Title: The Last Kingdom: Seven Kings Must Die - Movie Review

I call it, oh, high mark moment for those who've seen The Room or The Disaster Artist. So all of that makes the middle part of the story a big, untrustworthy, rushed mess. Around 1.20ish I was in pain, but I endured, because I knew the Battle of Brunnenberg is coming.
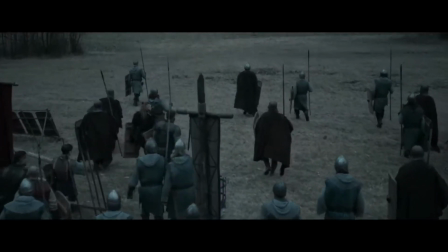And not in vain, it is one of those on-screen experiences that gets you on the inside of the warrior ranks,
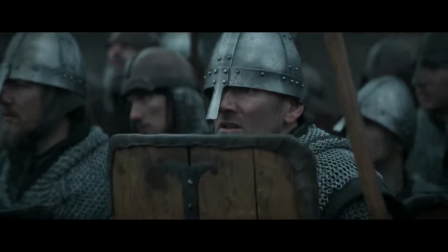and almost into their minds through the properly set anticipation.
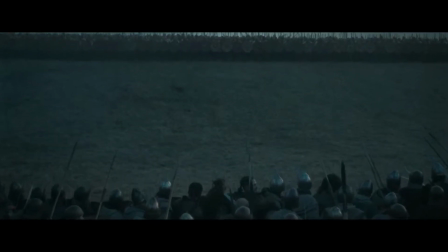Some liberties are taken in terms of numbers for the dramatic effect, because historically both armies were about the same size,
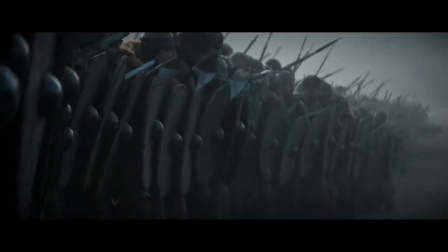but it doesn't matter because it comes across as raw and unfiltered
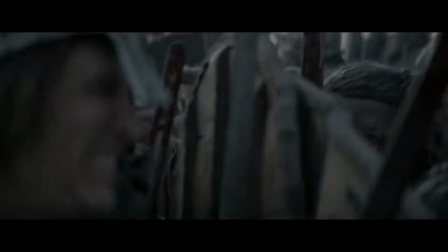unglorified portrayal of medieval bloodshed shield wall and shield wall fear in the eyes sweat piss vomit and lots and lots of
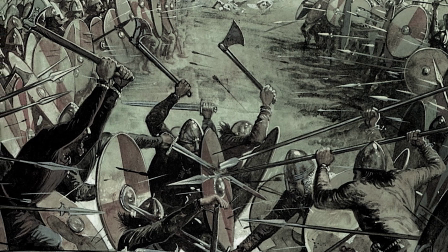pushing fun fact the most descriptive source of information remains the poem battle of brunnenberg
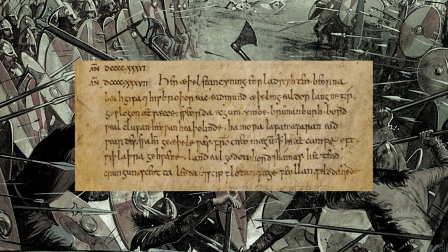from anglo-saxon chronicle it states that the battle lasted whole day in the pursuit till sundown.
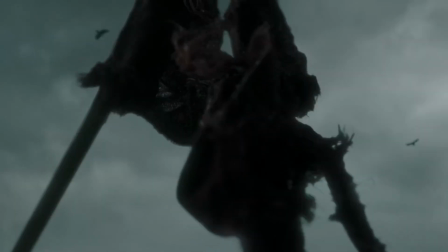Amongst the casualties were five young kings and seven earls from Olaf's kings of Dublin army and the defeated fled, leaving all their dead to the wildlife to feast on. Nothing glorious about it.
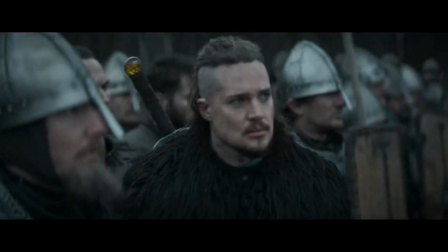Uhtred's pre-battle speech could have been done better. It's kind of split in two parts but it doesn't matter because I don't think it's the main selling point anyway. It's just enough emotional involvement with some of the characters to stay engaged and the stunt and camera work wraps it all up with a very presentable gory package. Thus, I'm not gonna lie, the film didn't leave me feeling completely empty and I'm grateful for it, but the juicy part is, I still think it's tailored to the die-hard fans of the respective TV series without, however, doing it any favors. And in some moments it felt to me it's pretty brutal to the fanbase too. As for the rest of us, I think it's worth maybe two-thirds of Rotten Tomato ratings. I'd watch it for the really basic history points, enjoy the battle and forget about it. Thank you so much for sticking around, I'll see you in the next one. Thank you.